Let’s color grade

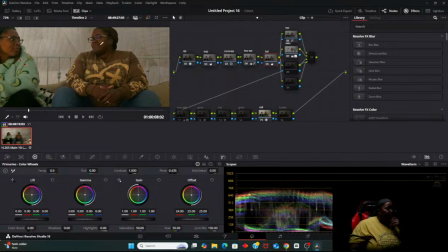[17:32]
All I did was brighten it up. It was nothing major about it. Like I said, I wanted to be real subtle with this. Just to make sure that what I'm doing is correct. So
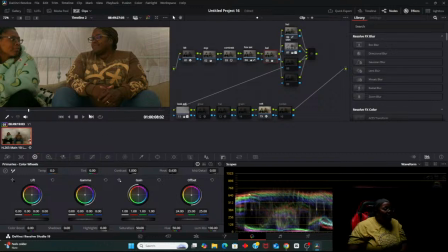[17:51]
with this, all I did, let me back this out.
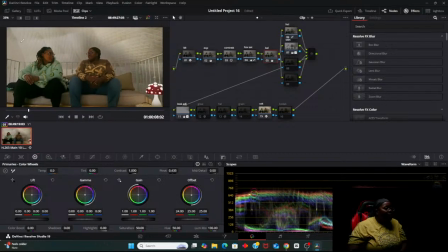[17:56]
Okay, remember I said this was really bright? I wanted it to even out. You see this? Like, I wanted it to be very even. Especially on my scopes.
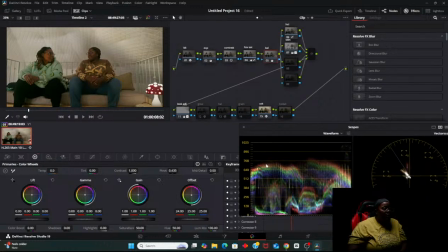[18:09]
Like, I wanted both sides to be even. I didn't want this to be light and then this to be dark. So turn that off. As you can see, it's dark. All I did with this was put a power window. So I will turn it on.
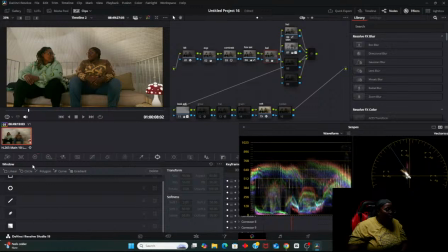Where is it at now? Turn your ass on.
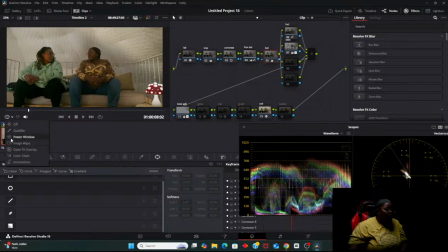Okay. So this is the power window that I used. I should have did two, but I ain't feeling it.
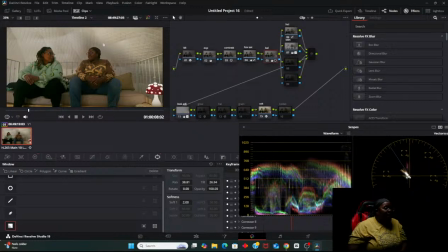[19:06]
So off, on, and I did track it. So once you put the power window in there, make sure you track it. So I just took the power window. Not sure why it's not popping up. Probably because I got too many things running at once. But yeah, I took this exact power window.
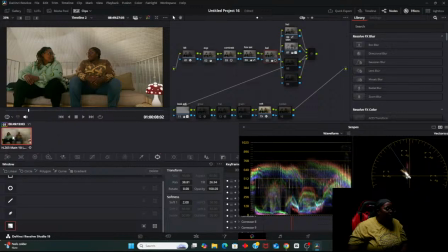[19:28]
So now all of a sudden it's going to pop up. I don't know what's going on with Vinci right now. Either way, I took a power window and just aimed it down so that this could be bright.
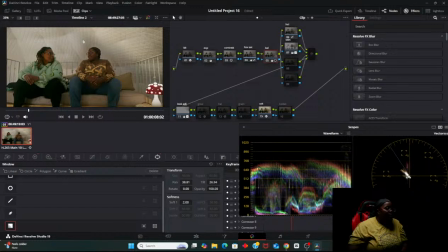[19:42]
I wanted this side to be bright. I didn't really care too much about this because I wanted to give the allurement of my shadow right there. But this part, I definitely wanted to brighten it up a bit. Just because this light is right here.
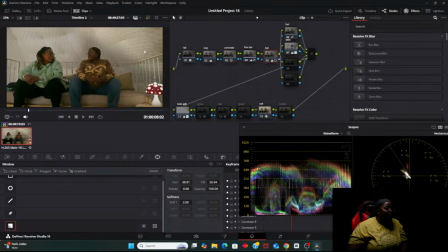[19:54]
So I wanted to give the allurement that, you know what I'm saying, the light is on us. Let's go right here. So I was real subtle with the glow. Again, nothing too major.
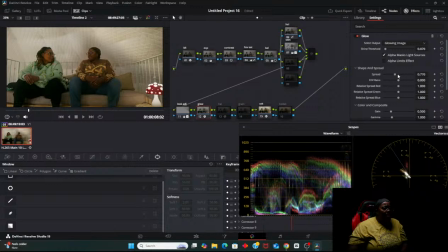[20:09]
As y'all can see, I turned it down. I didn't really do too much. The spread I kind of pulled down just a little bit. Like I didn't really want to go too crazy because I feel like, all right, boom. So you go there, it's gonna be contrasty. You go right here, it's gonna be too.
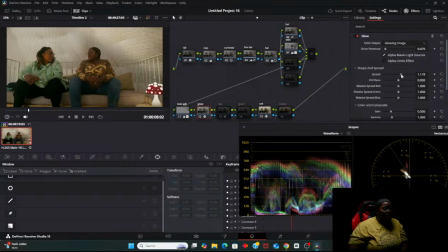[20:28]
It's gonna darken your exposure. So I feel like what I have it on 77. Let's see if I can eye it out. Yeah.
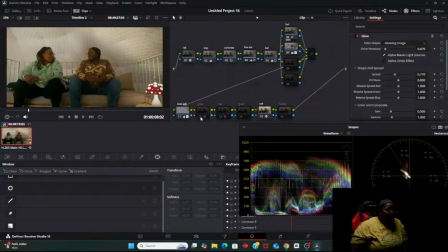[20:51]
So as you can see, I just wanted to make sure that boom, that everything is even across the board. I wanted it all even. And even when you look right here on my scope, it's even.
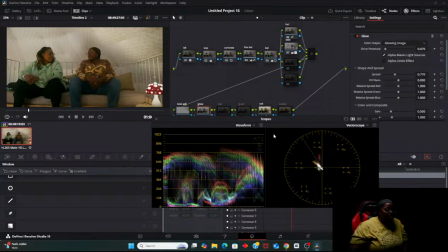[21:06]
It's just a little high up here, but I'm okay with that. Cause to me, this looks good. That's not blown out. It draws your attention right to them, or to us. I'm saying to them, like I'm doing somebody else shit.
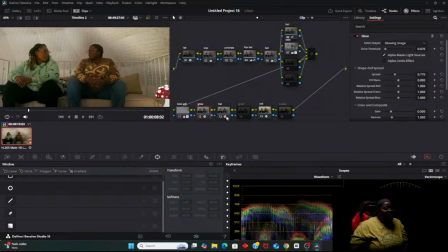[21:26]
Okay. Halation. I don't really do too much with halation. To me, I don't really need this.